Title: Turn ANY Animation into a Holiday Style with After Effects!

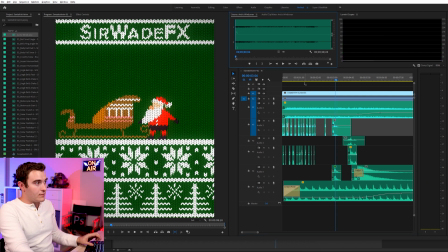506s
For example, I have an Arctic wind sound. It sounds like this. It's actually from Peter McKinnon's sound pack. So this is him making these sounds with his face. And I actually really like this sound, so I went ahead and I put it in. And then I thought, well, why stop there? Maybe I should do little footsteps for Santa.
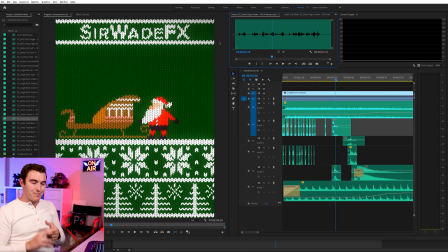524s
So I went and downloaded a bunch of different sounds from jingle bells, motorcycle sounds, people falling on the ground, snow sounds, bell sounds. I have a link to where I got my music, which is the same place I got my sound effects. They have music and sound effects, so links below.
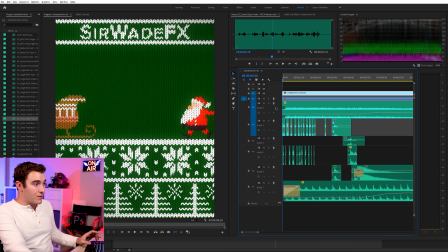537s
Well, let me show you how the sound design went. First, I started with the Arctic wind, which doesn't really do a whole lot. So I took the snow sound, which a lot of them are pretty long, like it's a long sound. So I just cut it into a lot of pieces, rearranged it so it didn't sound like one consistent piece, and spread all those pieces out.
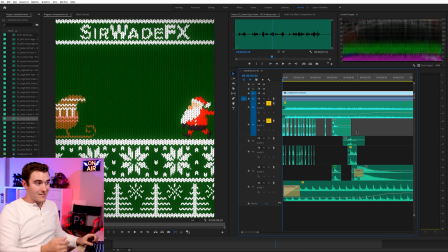556s
That way it's just like this. Then I thought, why stop there? Maybe Santa has jingle bells in his shoes, or maybe they're on his coat.
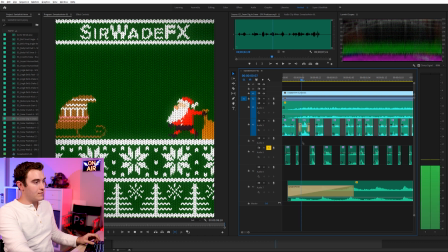567s
So I put these bell sounds in the gaps between the snow sounds. So when you combine the snow and the bells, you get this,
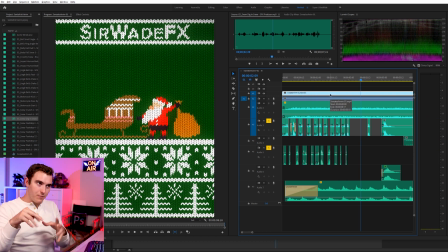577s
which I think paired with the little staccato feet moving is really, really nice.
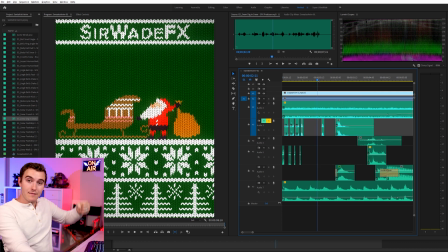582s
It kind of complements the style. And I mentioned before that he lifts up the bag, puts it down for the anticipation, and then throws it, right? So I wanted to make sure that read, so I put a sound effect just for that little bag drop. which to me feels very Minecraft or like 8-bit Atari,
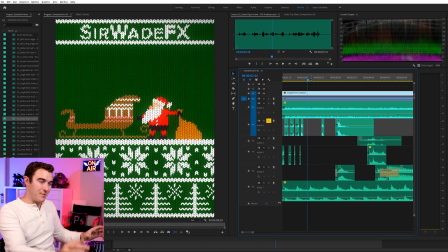598s
which is perfect for this like yarn animation, followed by the sound of the bag hitting the sleigh. But then I thought, okay, well, maybe that has a bell in it too, so I also added this. It gives a more whimsical quality to the bag. Maybe there's something magical in there, maybe there's something fun.
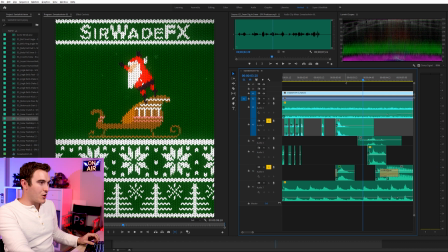615s
So when you combine those sounds, which I thought was a lot more charming, we have Santa jumping into his sleigh, so I added three sounds for that. The first is actually a snow crunch, and that is to signify Santa hitting the sleigh and pushing the sleigh down into the snow.
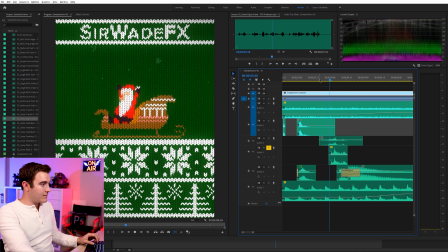632s
I also paired that with the motorcycle kick and the motorcycle starting and driving away.
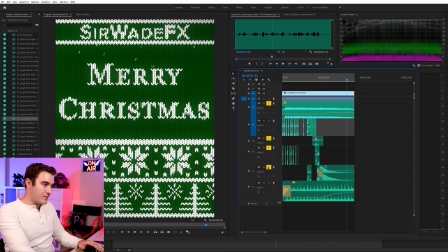640s
And I also put in jingle bells. So if we add all of these things together,
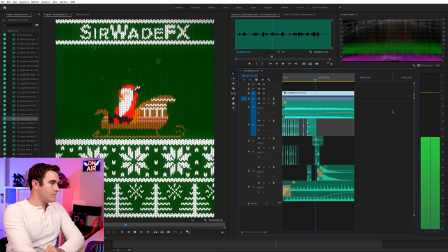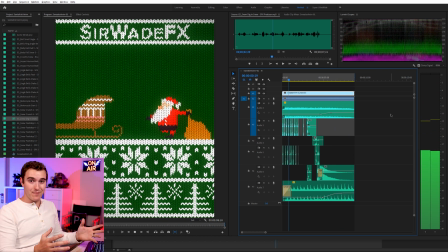653s
and all the sound design was pretty much accidental.
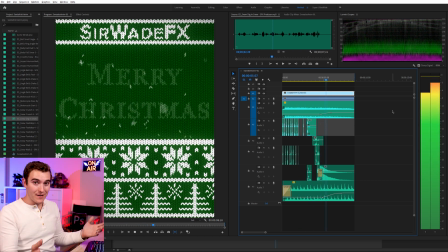656s
I didn't go into this thinking I was gonna do any sound effects at all until I got to the end and I was like, I'll put one thing in. Maybe this could be fun if like maybe there's something in the bag. And it just became this little fun character exercise of like, who is Santa?
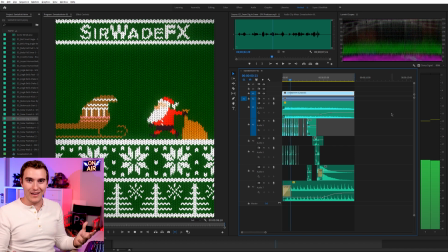670s
Like, what does he have in the bag? Like, what do his footsteps sound like? How does this style of animation sound?
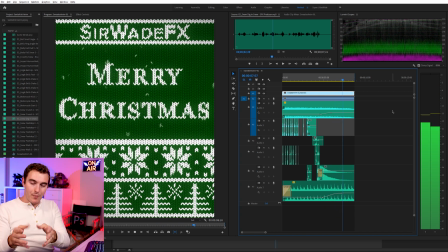675s
So I actually didn't like blend any of the sounds together for the most part. I just chopped them up and let them be really quick and sharp because the animation is quick and sharp.
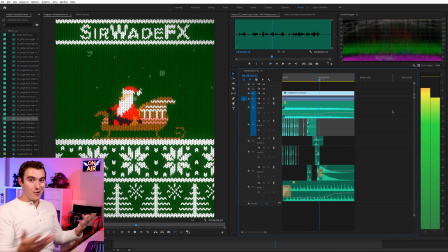682s
So the sound actually ended up being my favorite part of the entire process just because it was a blast to do.
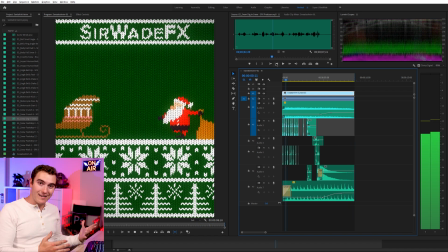687s
And I was really satisfied playing it back the first time, being like, oh my gosh, like that was great.
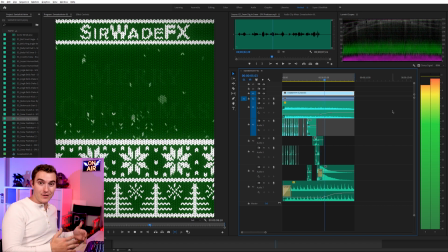691s
Like that's so much better than if I hadn't have put sound or if I just put some like music in the background. And so to bring this back to the original tutorial that I followed, he did mention like you could use animation, but there wasn't really any of this other stuff, like how to do the animation and how to add sound, like all that's stuff I've learned separately. There are other tutorials you could watch or just things you could experiment on your own. The thing I want to point out is if you do follow a tutorial, and I've been following tutorials for years, like I love tutorials. If you follow a tutorial, don't just copy it verbatim and then leave it at that. You should try to do something a little bit different either during the tutorial or do the tutorial and then go apply it to something different afterwards so that you can actually show that you learned it, and not for like show someone else, but show yourself that you learned it and do something cool with it that you can show to people and be like, hey, look what I made. And people don't go, oh, that's that tutorial. They go, oh, that's fun. That's kind of like that tutorial. But that's the key. It's kind of like it.